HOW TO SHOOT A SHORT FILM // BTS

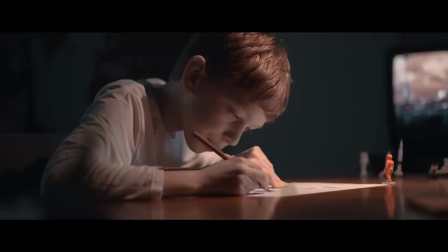199s
So you can see I've centered the boy in the middle of the frame and then his environment should actually tell you a little bit about
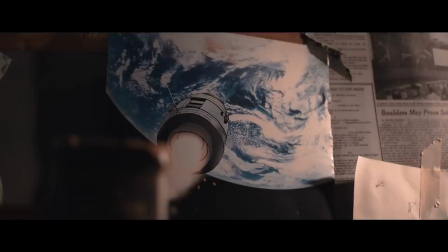206s
him We're instantly starting to learn a little bit about this boy It's obviously nighttime You can tell by the lighting and he's got all of these different space props around him So this shot is straight away telling us that this young boy is obsessed with space now Secondly the lighting was really important for me on this scene and I'll be honest with you I only really used two main lights and then main lights aren't even filmmaking or camera lights on
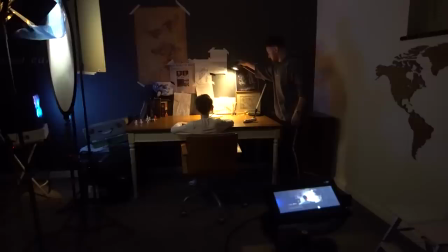230s
the right-hand side I use like a desk lamp that I've had for about 12 years So I actually found an old TV that I had like
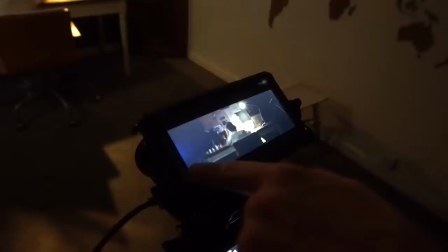236s
up in my loft So the TV was actually being a practical light in the frame So if you look on the left-hand side of frame here This is actually the TV making all of the different kind of flashes on the side And it was basically giving like this flickering effect to show that he was actually in his room watching TV now Now what I've done with this TV is I actually put a blue gel over the screen to really contrast the warm light from the desk lamp. So the flickering from scenes on the TV really gave it like a natural organic feel. And it showed that the boy was actually watching something about space, as you can tell from the audio in the film. And then other than these two lights, I literally used one light just to fill in on his dark shadows.
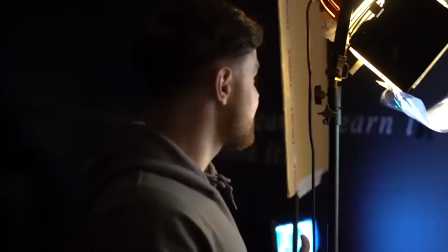275s
We're using literally the cheapest old Red Edge that I've had for about four years.
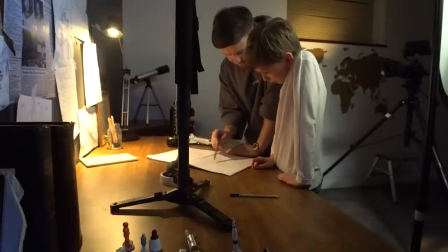281s
don't recommend them but they're cheap and they work so now you'll notice that i refer to my storyboard a lot and um that is basically just
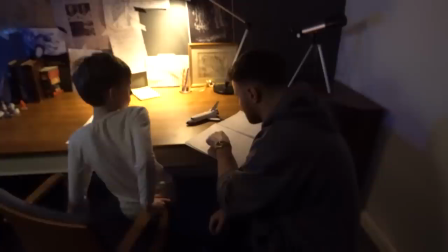288s
because i have learned to kind of trust my vision that i had when i very first started thinking about my ideas so i'll actually go back refer to my storyboard and literally almost use it religiously i mean don't get me wrong i'm always adapting it when it's on set because some things that you had in your head just aren't actually physically possible in the real world now the actual camera movement for this film i wanted to be very natural,
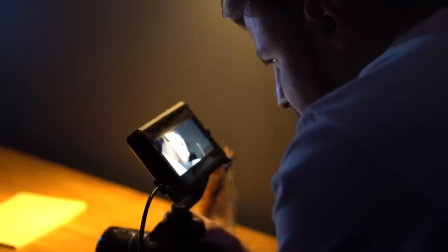310s
mainly handheld. Now you'll notice that I'll be on the tripod for some of the shots and they're for ones that I actually just wanted to lock off and then I'll probably push in in post.
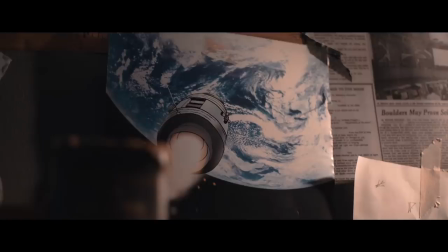319s
But 99% of the time I was actually shooting it handheld because I wanted this kind of natural feel because a boy's kind of imagination is very natural and it's not very
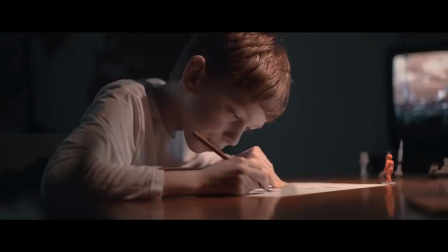328s
static and robotic. I wanted it to feel natural, lots of kind of natural movement in it. That's why I went for a more handheld look. Now the close-ups in this video were actually really, really important to me because it actually shows George and who he is so these close-ups
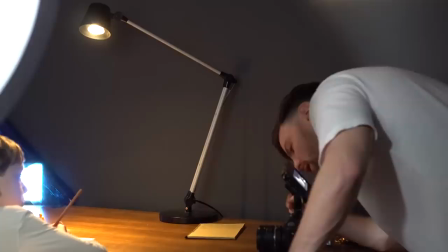342s
are really just showing his passion for what he's actually thinking about and it makes us feel like we know him a little bit so for me nailing these close-up shots were so important because it is kind of the fundamental story of the film now one
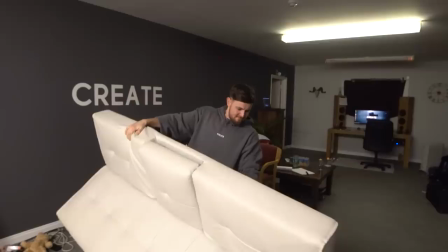354s
of the hardest shots in this entire film we're shooting across this kind of makeshift bed that I made
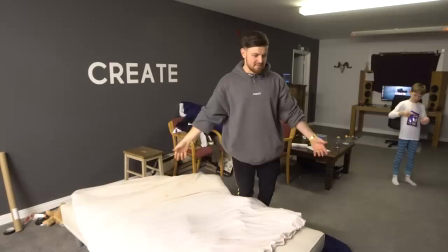364s
good old sofa bed basically everything that you can actually see in this set i've
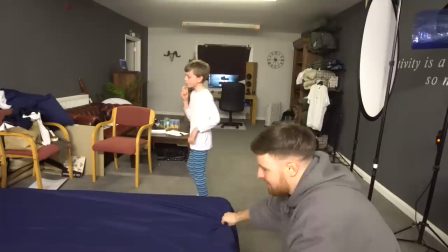369s
like borrowed off of people or just found lying around so try and keep it low budget
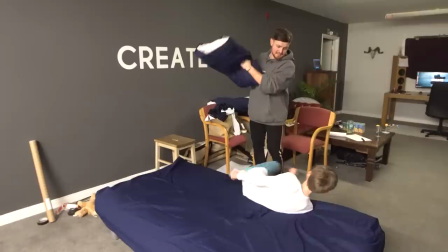374s
you know how it is now that actually worked mate sick right let's get the pillow george you're not actually allowed to go
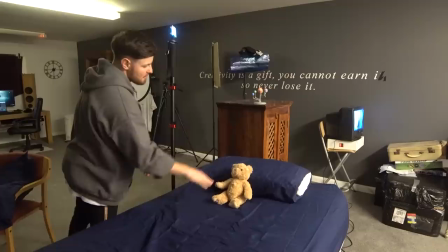383s
to sleep oh you're an actor today oh so what i'm going to do is i'm actually going to like use the bed as a bit of foreground shoot
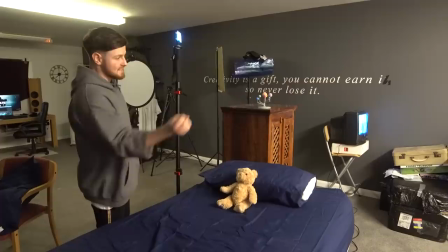390s
this way past the teddy past the pillow to then obviously reveal george at his desk because if you don't show a bed in the room
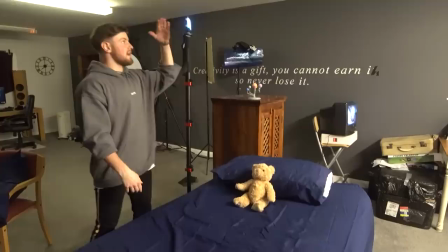397s
it doesn't necessarily show that it's actually a bedroom because if we just showed that people might just think oh it's an office but this is george's bedroom
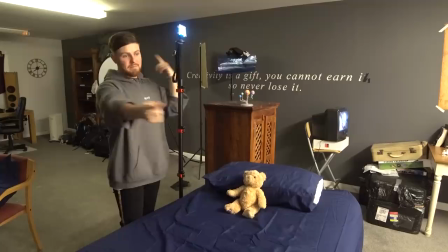404s
so we need to actually show a bed and then this light here is actually going to act as a bit of moonlight coming through this window
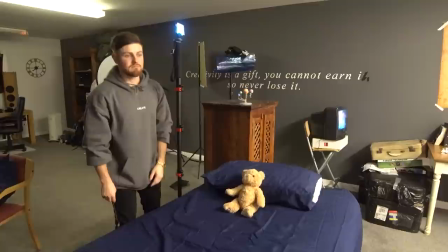411s
that is up here which is obviously that one but as we're flipping the room around i need to make sure that the light from the moonlight is actually coming from here down onto the teddy.
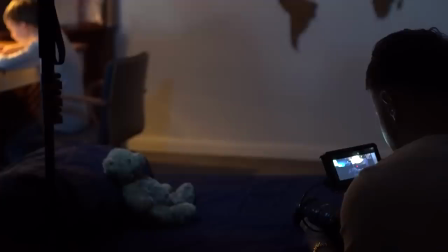419s
So yeah. Now the difficulty of this shot was I couldn't get the bed at the right height.
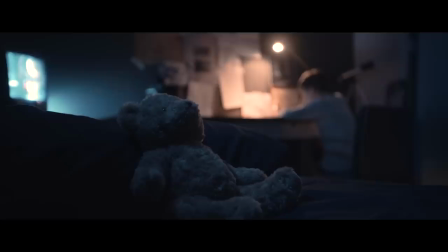424s
The composition that I could see in my head just wasn't working in real life and it took me about an hour of just moving everything around to actually get the composition perfect. Now one of the interesting things about this scene is the fact that I actually flipped the set. Because I wanted to be shooting over to the left hand side of the set, I didn't have a wall there. My office is like a big rectangle. So if I was shooting over Georgie's right shoulder, you'd just be able to see my office and you wouldn't be able to see that it's actually a bedroom.
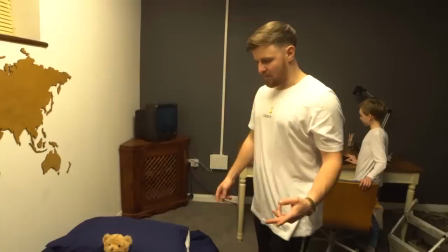451s
Instead of shooting that way, we're actually going to flip the set. Now this is going to go on the other side and then we're going to shoot that way so that we shoot into the wall.
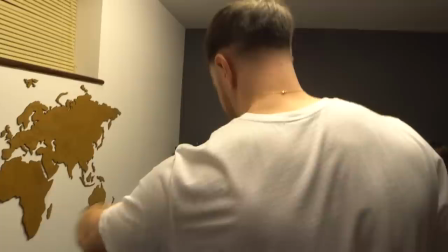460s
When we was actually shooting past the bear on that side, this is actually the set now.
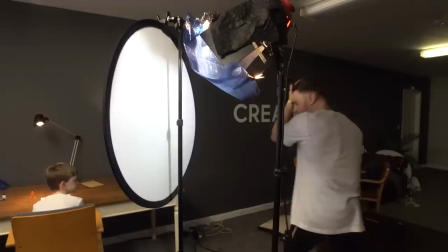464s
So if you look at the way the set is, that shot would have been shot this way, but we faked it, turned it around,
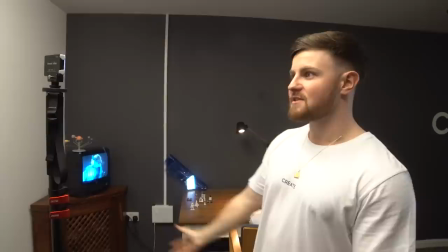471s
shot it that way. so this light is the original light that's actually lighting george this light here is going to be a small amount of hair light on his
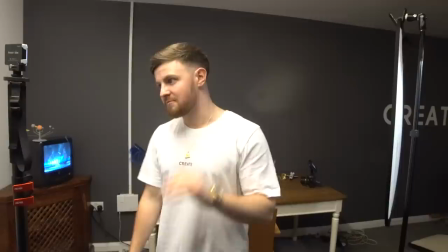478s
back just as a bit of moonlight coming in through the window tv's still there casting light on him and this is just going to
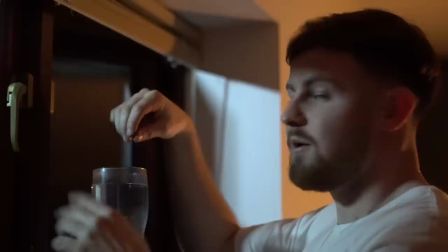484s
fill us in a little bit so hopefully once i turn the lights off it looks okay now what i'm going to do is because i've now put that moonlight
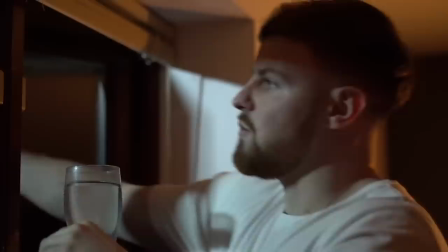491s
outside the window looks a bit flat so what i'm going to do is i'm actually going to get some water stick the water on the window and it should give it a bit
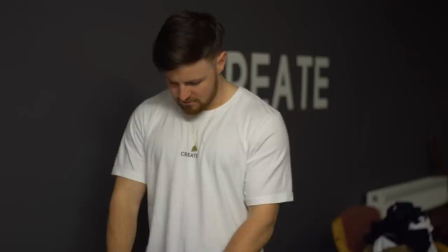500s
more of an interesting kind of perspective of like raindrops smashed it bosh first scene done how do you feel about that george pretty good pretty good you're looking forward to the next two scenes yeah now obviously i am from essex and i really wanted to utilize
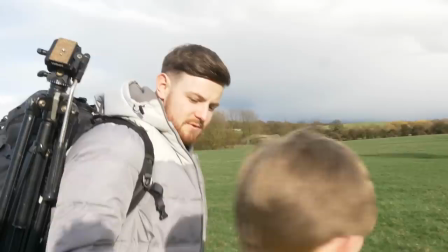517s
what my environment and what my area actually has to offer i wanted to make a film that actually proved to myself that i could make like a
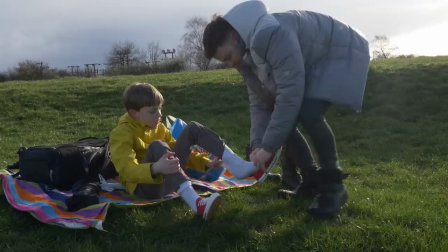525s
decent film in my own environment where I live. I don't need to travel to all of these extravagant places to actually create a really good story.
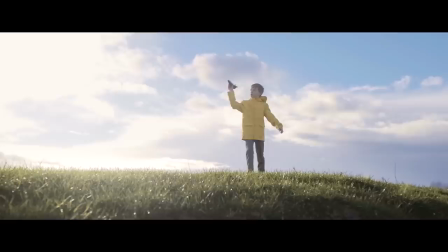533s
So I really wanted to use the environment around me and then exaggerate them little environments depending on the composition. So if you look at this shot here, I've tried to make this hill kind of look really big and make it look vast, but it's literally just like a little step down to the river. So just playing around with your compositions in certain areas can really make a big difference and take your audience into another
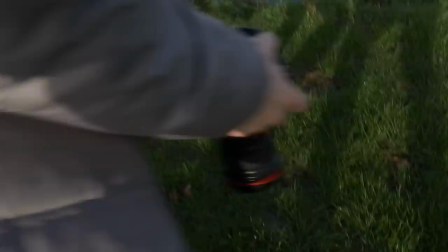554s
environment than what you're actually shooting in yeah mate that's it banging well done mate we've smashed that one oh my god mate the weather was not ideal on most of the days that we were shooting mate honestly british weather
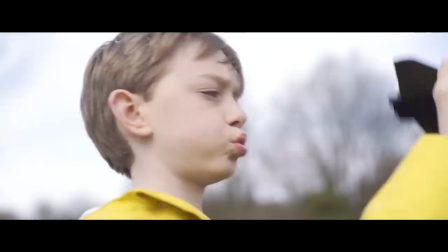568s
do us a favor sean we do not need no rain during the shoot in a lot of my shots i've actually shot at a really shallow depth of
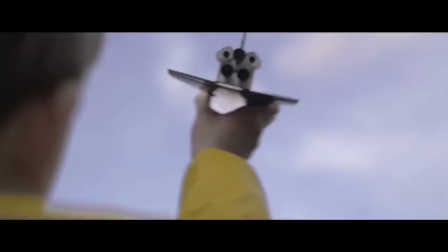576s
field now i actually used nd filters for this shoot because i wanted to shoot everything really really soft i actually wanted to make the film look quite dreamy. We're in this kid's imagination and everything's kind of flowing and juicy and I wanted to show that via the shot.
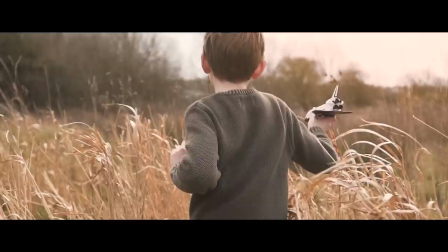590s
Also having a shallow depth of field actually disguises the environment.
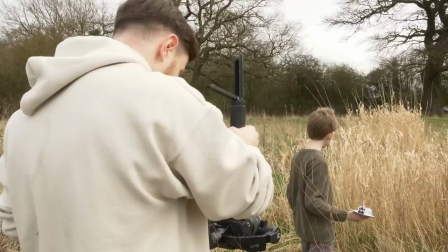594s
For example in this kind of long grass shot this bit of grass was literally like a tiny little patch of long like yellow grass
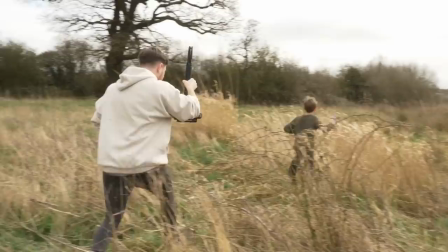602s
and because I actually blew out the background and graded it a certain way it actually looks like he's in this big wild summer field when really he's in like this little patch of grass in like a grubby old swamp so really utilizing your environments in certain compositions actually can tell a really really interesting story i actually had to like simulate like a rumble or like an earthquake and this earthquake was actually signaling the fact that a rocket launch was about to
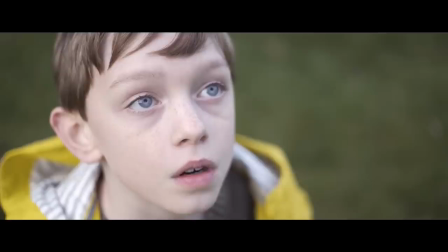629s
go down two one rumble